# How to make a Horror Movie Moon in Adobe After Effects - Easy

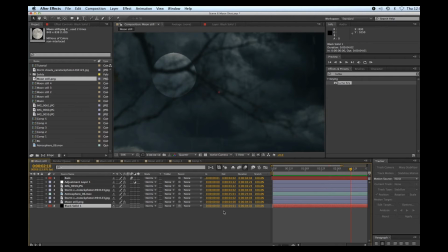[0:03]
Hi, this is a very easy After Effects tutorial on how to make a horror movie moon. What we're making today will look something like this. Okay, let's start by creating a new composition. 1920 by 1080.
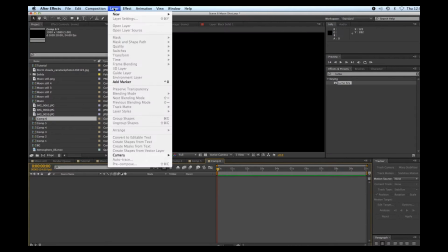[0:23]
Click OK. And then a new solid. Just make it a black solid.
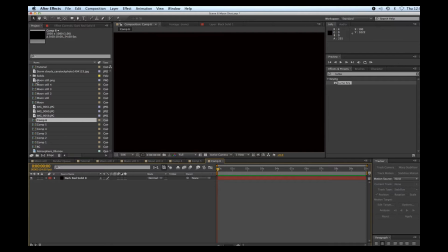[0:31]
Okay. Let's grab a still of a moon,
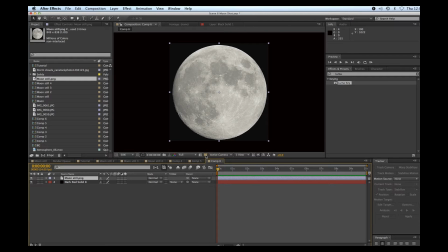[0:36]
drag it on top, and we're just going to go to the alpha channel here and solo the moon.
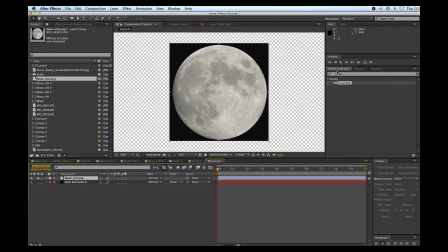[0:41]
And you'll see that we have a black border around the moon. We're just going to luma key that, put that on top, change the threshold, get rid of that black.
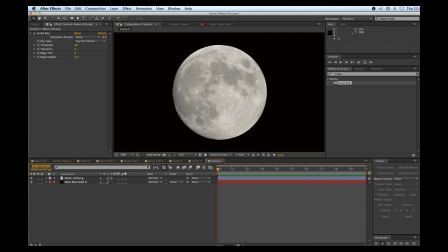[0:54]
There we go. Go out of solo mode and we have the moon in a black sky. Okay, let's scale that moon down.
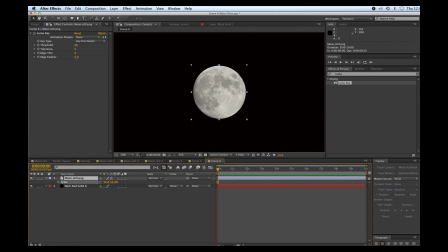[1:03]
Hit S for scale. And just drag that over to the corner.
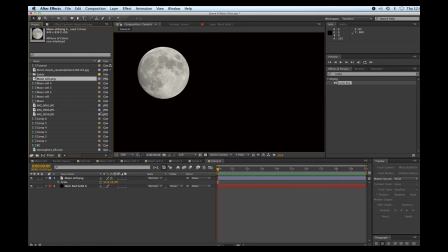[1:09]
Now let's grab some storm clouds.
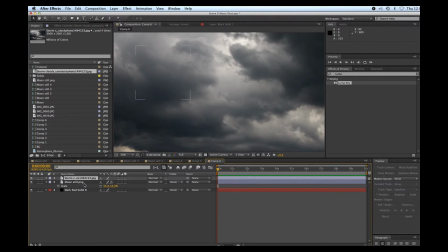[1:17]
Drag that on top and we'll change the opacity.
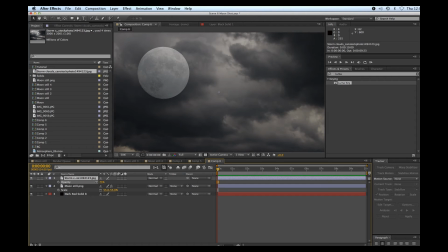[1:22]
Hit T for opacity and just want to be able to see our moon with the cloud sitting on top. Okay, let's keyframe that. I'll hit P for position, click my stopwatch,
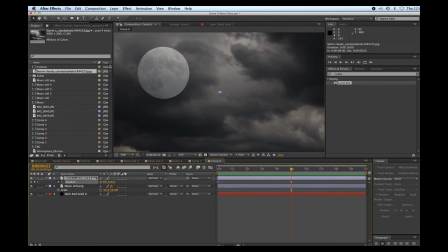[1:37]
move forward about 5 seconds, and we'll just have the clouds move that way a little bit. There we go.
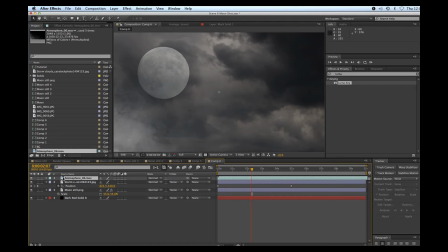[1:53]
Okay, now we can also add this atmosphere clip I came across from Cinema Spice, which I use all the time.
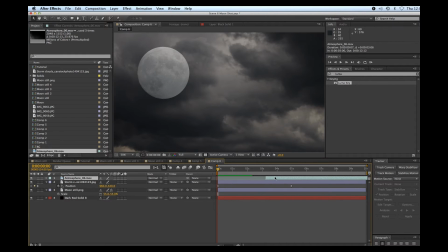[2:01]
See, I'm just going to adjust the endpoint of that so it's a little bit more fuller when it comes in. And change the opacity a little bit. Okay, play that back. So we got some clouds and a little bit of fog in the foreground.
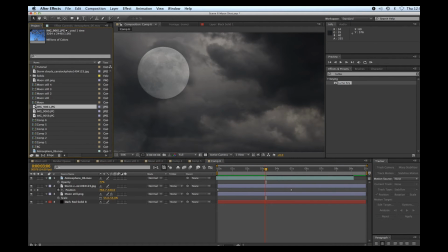[2:19]
Okay, next, just going to grab a picture that I took the other day
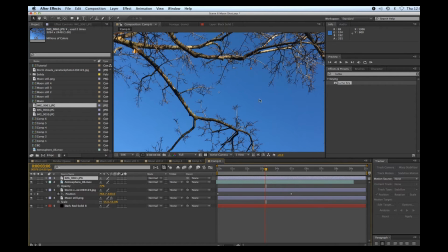[2:25]
of trees looking up at the nice blue sky, which is easy to key out, which we'll do now. So we'll just go to key light, drag that in, take our pen dropper, blue, boom.
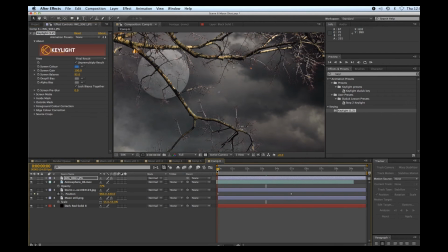[2:41]
And already we have something kind of interesting here. Okay, we can also keyframe this one. So P for position. And we'll have this move the other way.
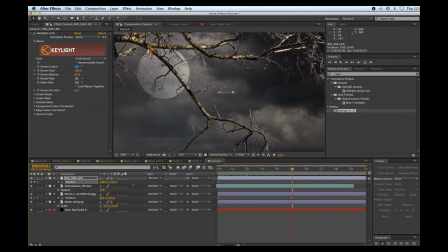[3:02]
Give us some interesting depth to the shot. So the tree branches move one way and the clouds move the other way. Okay, the other thing you can do,
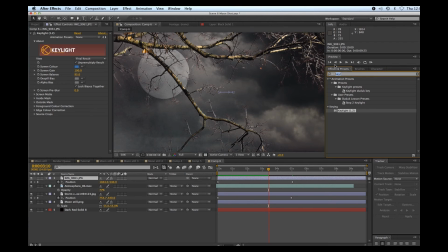[3:16]
if you want to make it a little bit more haunting, is we'll just adjust the brightness of contrast of these tree limbs. Let's dump down the brightness all the way and also the contrast.
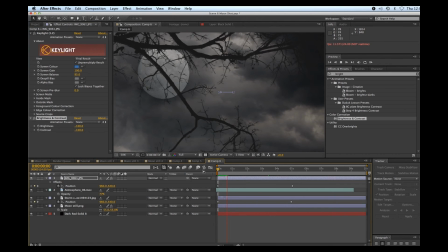[3:33]
So you get nice shadowy tree limbs. You can also add some blur if you want more of a depth of field kind of feeling.
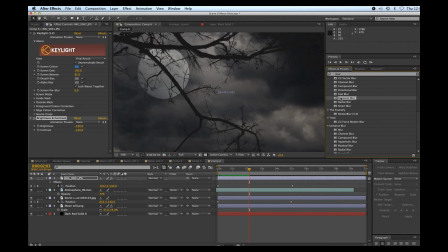[3:45]
Where are we, Mr. Gaussian blur? Drag that on top and we can blur that out a little bit. And we get this.
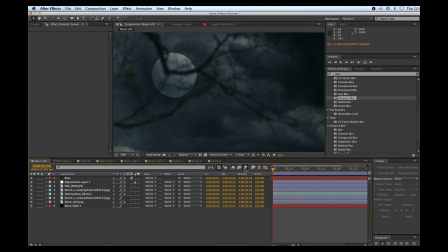[3:59]
The only other thing I did in this original shot was I created some rain using Trap Code Particular.
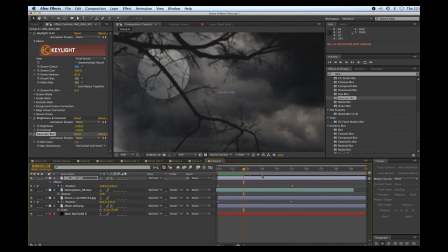[4:08]
But other than that, it's pretty much the same idea. Oh, one other thing.